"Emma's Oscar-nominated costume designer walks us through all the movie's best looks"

And I know it's kind of academic research that doesn't come across to the viewer, but I think everything sort of adds up to information. You know, she's wearing a bonnet that is a bit backdated that maybe Emma's had for a few years. And she said, oh, you can have this one, knowing that she's wearing the best one because she's wearing the latest fashion. And Harriet's trimmings are always a little bit more mundane. You know, when she's in the haberdashers, she's debating over ribbons and doesn't have that confidence. So I just wanted to bring all that into it. And then there's a kind of, you know, as Harriet's confidence grows, then her dresses are becoming a little bit more sophisticated, but she still doesn't have Emma's money. But she's beginning to find her own style and kind of just challenges Emma in her independence of style a little bit. I think the portrait when Emma dresses her up is a kind of turning point for her.
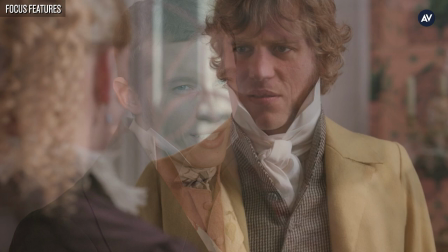Did you sort of define Knightley and Rachel, you know, how did you define them as individuals?
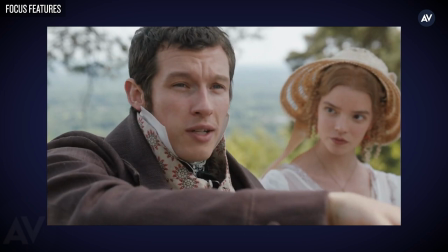You know, it's in the script and it's in the novel, but also, you know,
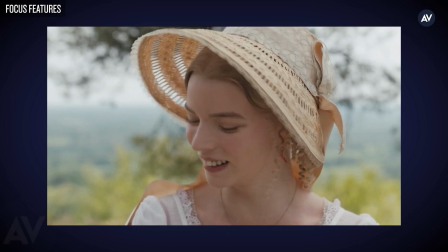actors bring their own presence and they bring their thoughts and we work together
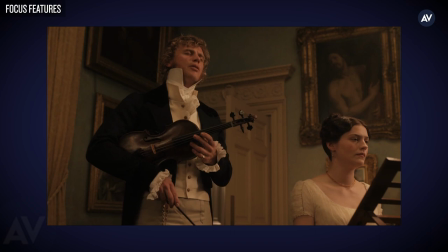and their different physicalities and proportions and colouring. So you're working with the actor and you're working with the character.
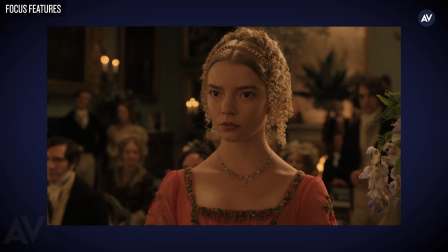Johnny is Knightley, you know, he's part of the landed gentry.
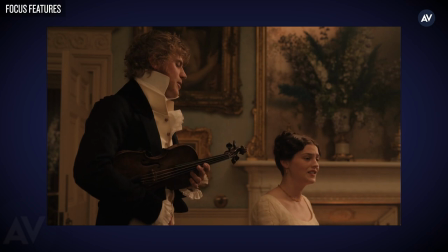He has a very kind of discreet, refined taste and style. but a kind of practicality. You know, he always walks over to Emma's house. He doesn't ride, he doesn't take his carriage, so he's quite modest.
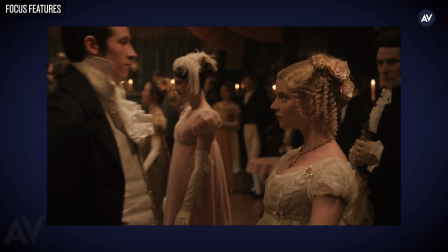Frank Churchill is a bit flashier. He's a bit more full of himself, but he's also covering his tracks.
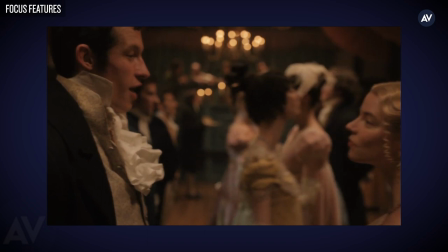So the whole story of he goes to London for a haircut, everybody's prepared to believe that. But actually, you know, he was using that as a cover. So he's a player, you know, and I just wanted to bring that spirit. At the beginning of the movie, there's a scene where where Knightley is getting dressed, and you also sort of see like how that whole process came together, like how they got dressed at the time. Yeah, and that came from Autumn, you know. Again, you know, she was talking, she wanted to know what people's days were, you know, what it was for a gentleman or for a farmer or for a squire. And I was explaining it to her, and she said, I want to see that. I want to see it. So we showed her with Johnny. We did a whole kind of dressing routine. And she said, I've never seen that before. I want that in my film. So that's where it came from. And I think it was great, actually. You know, it's a bit of a turn up. You know, we see endless scenes of women dressing, don't we? You did have to dress two weddings in the movie, which is, it's just a kind of a fun prospect. The two weddings are very different. I think, you know, Emma's wedding was actually quite challenging because of the nature of Emma.
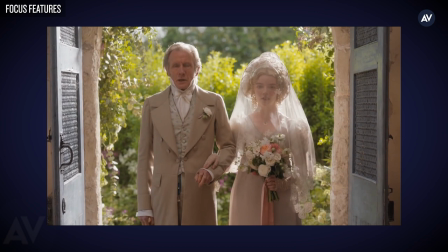You know, it's a kind of, it's an opportunity to do, you know, oh, here comes the bride, and, you know, the dress steals the moment.
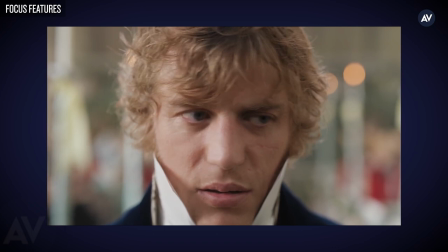And actually, because of Emma's journey that she's been on, I didn't want to do that.
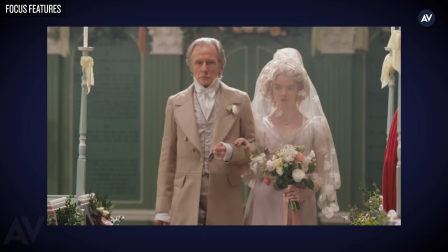It's like it's the culmination of her story, and I didn't want it to all be about the dress.
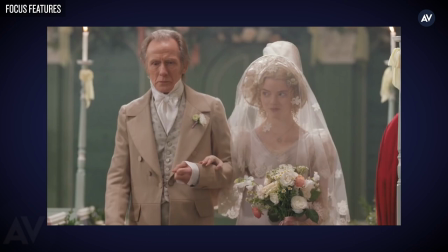So I was trying to be balanced, more minimal than you would expect, but very stylish.
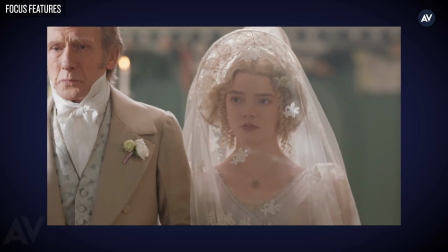And I do, actually, I have to say, I think the wedding bonnet that she's wearing is one of my favorite pieces in the film.
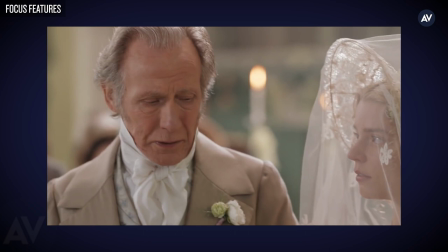I had a wonderful milliner at Cosprop who made this,
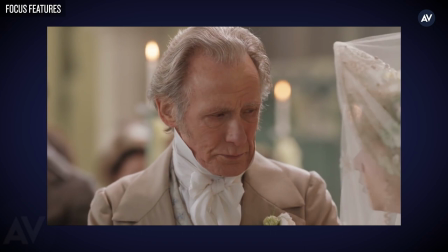and it's made from about four different pieces of vintage crin, which are kind of meshed together to look like they all belong.
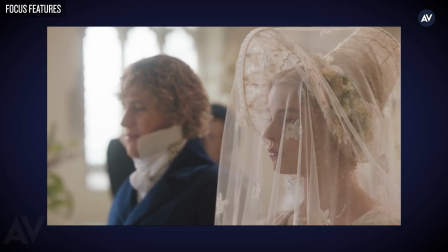And it's just the shape and the proportion and the translucence of it, and being able to dress in real flowers.
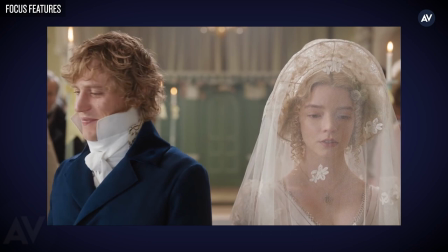It was just, it was sort of like a halo, like a sort of an aura around her.
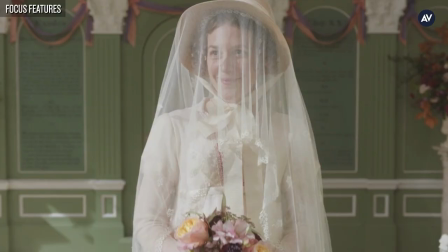And I think it's just an amazing piece of work. And then she, you know, she's just wearing like a nice day hat. So it sort of shows. Yeah, I mean, it's a much more modest wedding.